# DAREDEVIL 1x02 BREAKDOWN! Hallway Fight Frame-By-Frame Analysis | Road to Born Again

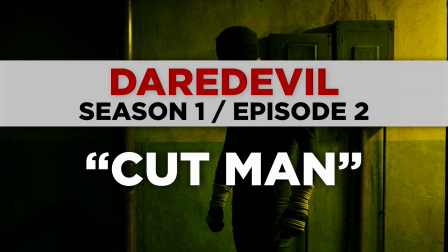Welcome back to New Rockstars. I'm Erik, Voss, and this is a breakdown of Daredevil Season 1, Episode 2, Cut Man, in our Daredevil rewatch series, The Road to Born Again. Jessica Clemons and I are breaking down all 39 episodes of the three seasons of Netflix's Daredevil. Jess is out this week, but she will be back next week for Kingpin's arrival.
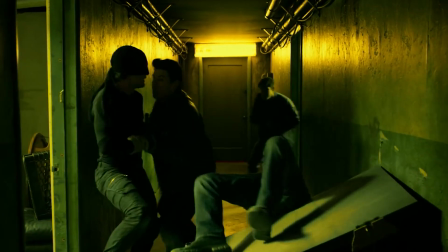This week, though, I'm going to be guiding you through a beat-by-beat breakdown of the gnarliest hallway scene in superhero cinematic history.
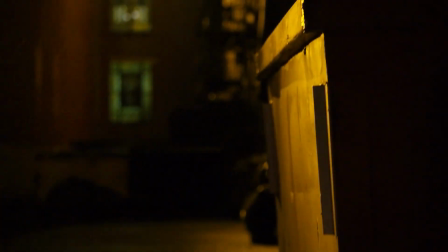We open on a trail of blood in an alley leading to a dumpster while harsh fluorescent lights buzz and flicker.
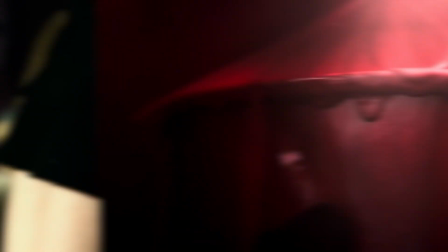We talked last week how literally everything in Hell's Kitchen is dripping with the blood of the opening credits, and those blood stains are literalized here on the pavement.
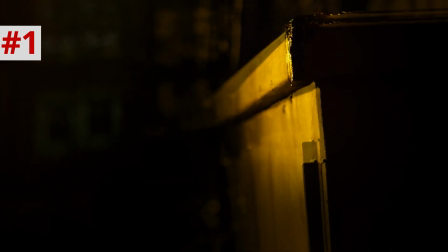Blood even drips from the dumpster edge, meaning that Matt must have further injured himself upon getting into this.
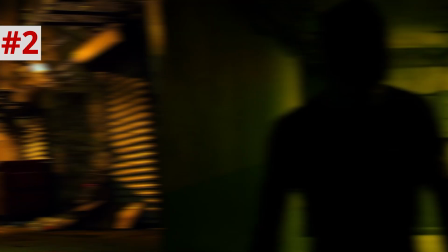And those buzzing lights foreshadow the fluorescent bulbs in the hallway at the end of the episode.
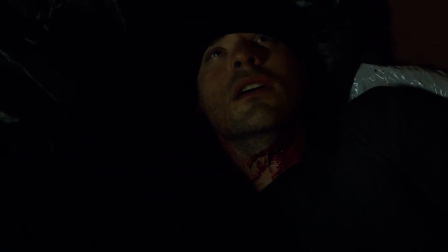Matt is the cut man of the episode title, both in his physical cut condition and in the term's definition in boxing,
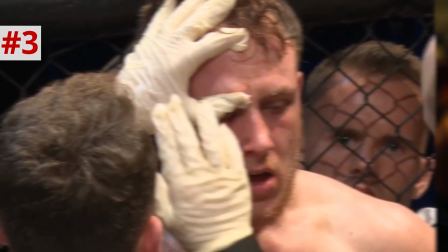because a cut man is the person who treats fighters' wounds between rounds so that they can continue the fight. Matt plays this role for his father, Jack, and Claire Temple plays that role for Matt.
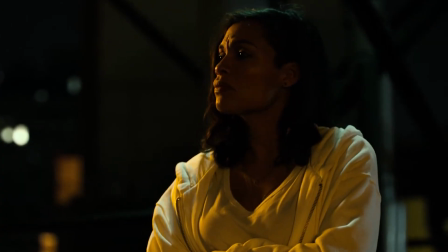This is where we first meet Rosario Dawson's character, Claire Temple, and she always brings a steady hand to these series that makes her a calming presence whenever she appears.
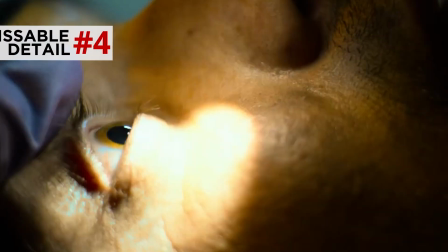And when Claire inspects Matt, there's an interesting effect where she shines a flashlight onto his eyes and his pupils do not dilate, tipping her off to the fact that he is blind.
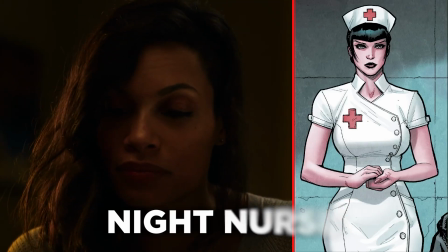Now, according to Daredevil showrunner Stephen DeKnight, they toyed around with the idea of making her Night Nurse from the Marvel comics, but at the time, Marvel wasn't really sure if they would use that character in the future,
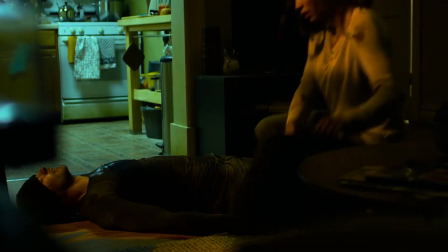so they changed her to Claire Temple, a more obscure character from the comics, and they did a sort of composite mashup with elements of the two characters.
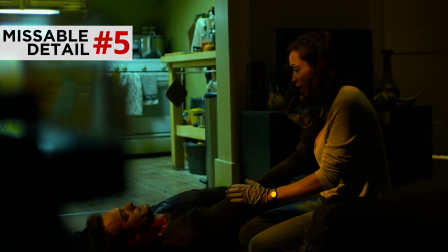Matt stops Claire from dialing 911 just in time, which is crazy considering it really is just three numbers.
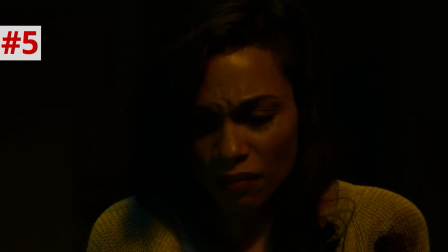He knows from listening what those numbers will be. And when 9 and 1 begin, that means troubles are coming.
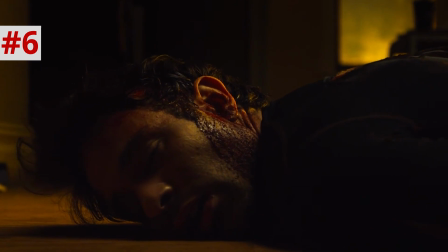Matt passes out, and the fight commentary carries us into a flashback.
Murdoch has dominated this fight, but now Price has turned the table on him.
As if the announcers were commenting on his KO.
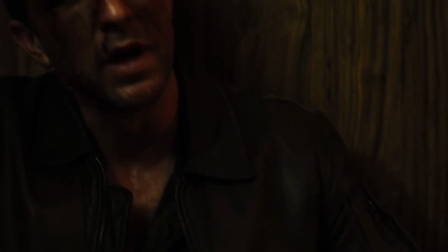This is a rare instance of young Matt pre-blindness, making the image of his father's beaten face one of the few visual memories he carries with him.
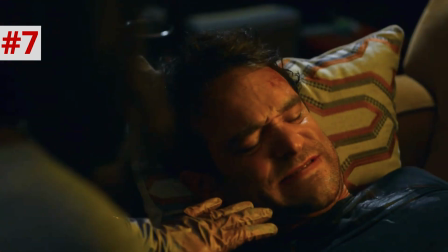Jack says, "Go get blood on your shirt." In the future, Matt's cut man, Claire, gets blood on her shirt.
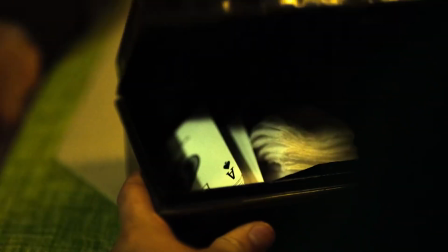This whole neighborhood is dripping in blood. Interesting detail. I like how inside the medical kit is gauze, antiseptic, and a deck of playing cards.
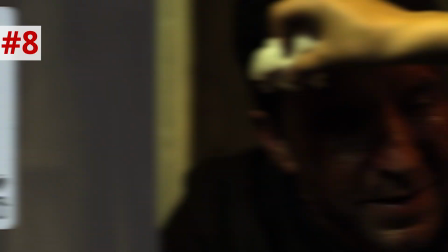Cards are used by fighters to self-test for concussions, showing us how often Jack has gotten the hell beaten out of him.
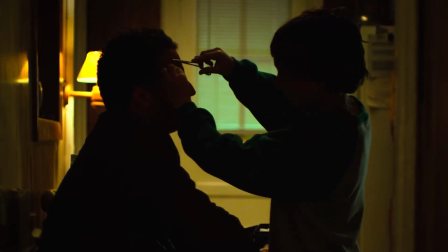So Matt stitches up his dad, and the wound makeup effects looks so real that we're gonna have to blur it because YouTube freaks out at realistic skin punctures.
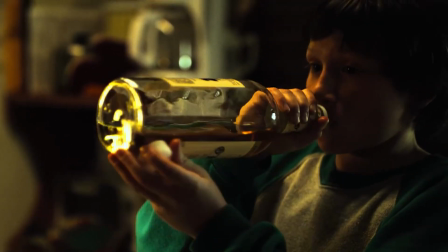This is gonna be a fun series to cover. But Jack makes his son swig scotch, setting up this poor Irish Catholic to go round after round with Foggy at Josie's bar.
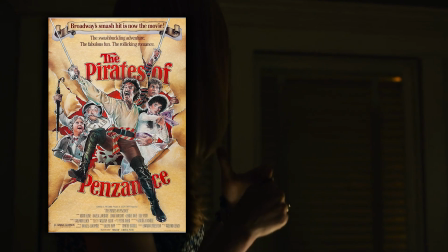Karen catches Foggy singing The Pirates of Penzance by Gilbert and Sullivan in the office.
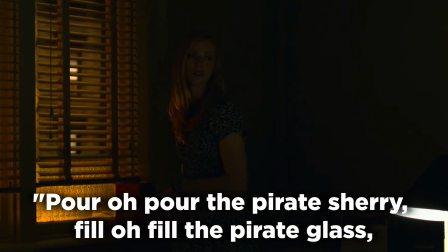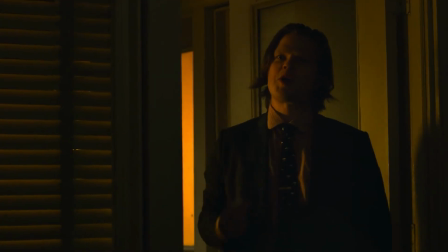This is the opening number of Act 1 of the show, and it paints Foggy as a huge nerd and probable Aaron Sorkin fan,
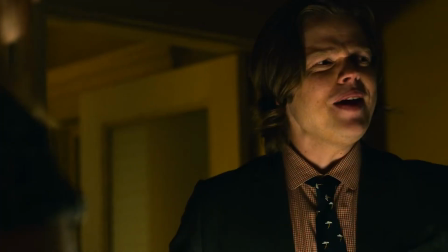because Sorkin's always making characters sing Gilbert and Sullivan in every goddamn show.
You mean you should be out having a life, doing poppers and flapper dancing.
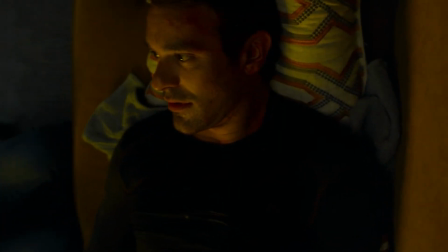I don't know what kids do these days.
Yeah, I'm Josh Lyman. So Matt wakes up and the camera pans from the couch showing Claire sideways before writing the shot,
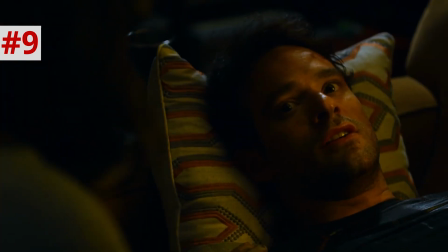leaving us, the viewer, just as disoriented as Matt is as he asks where he is. But really, he is more worried that he is unmasked.
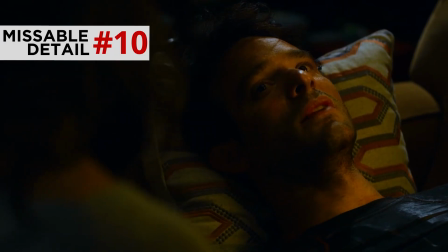Matt won't give her his name.
All right, I'll call you Mike. Mike? Yeah, guy I used to date. Turns out he was very good at keeping secrets too.
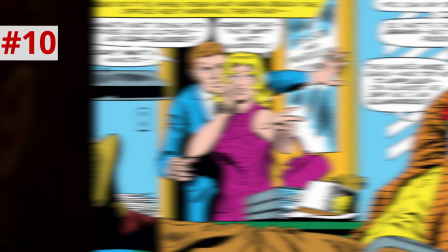This is probably a nod to Mike Murdoch, who in the comics is the fake twin brother identity that Matt assumes.
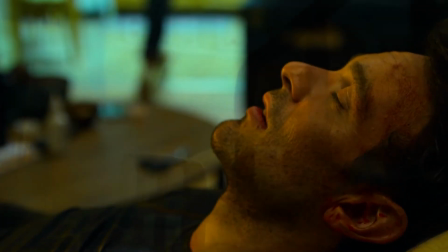So Matt transitions from being regrettably maskless about his black covering to his youth being tortured by his eyes covered by white gauze.
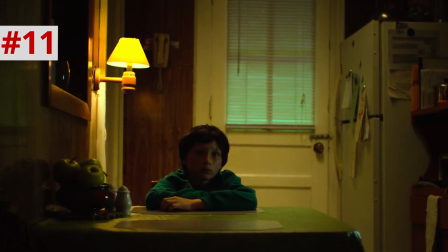Here in this hospital room, he's flooded in green light. Whenever we saw Matt pre-accident, it seems like his world was lit normally, but anytime post-accident,
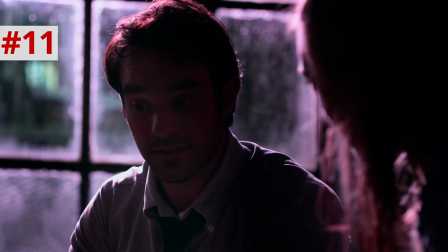like in his youth in these scenes and in his adulthood, the lighting designers go crazy, because all Matt sees is a world on fire.
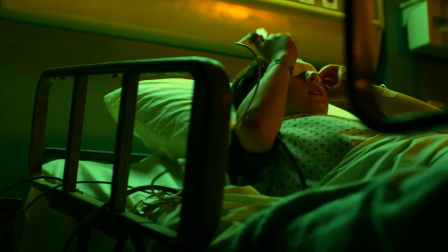Vibrant stained glass, a surreal world where nothing makes sense. This kid suffers from sensory overload from his enhanced hearing, where heartbeats are the dominant sounds.
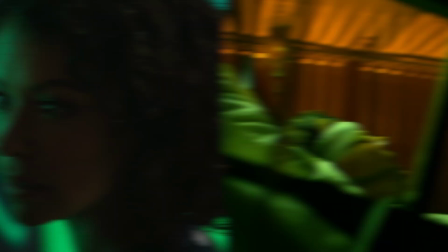Somewhere it's probably Jen Walter's heartbeat that he's hearing. I know it. But Jack calms the son by letting him feel his face, like in episode 1.
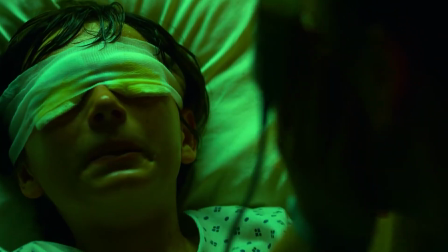This is a bonding ritual between this father and son, and now it's being used to calm down the cut man.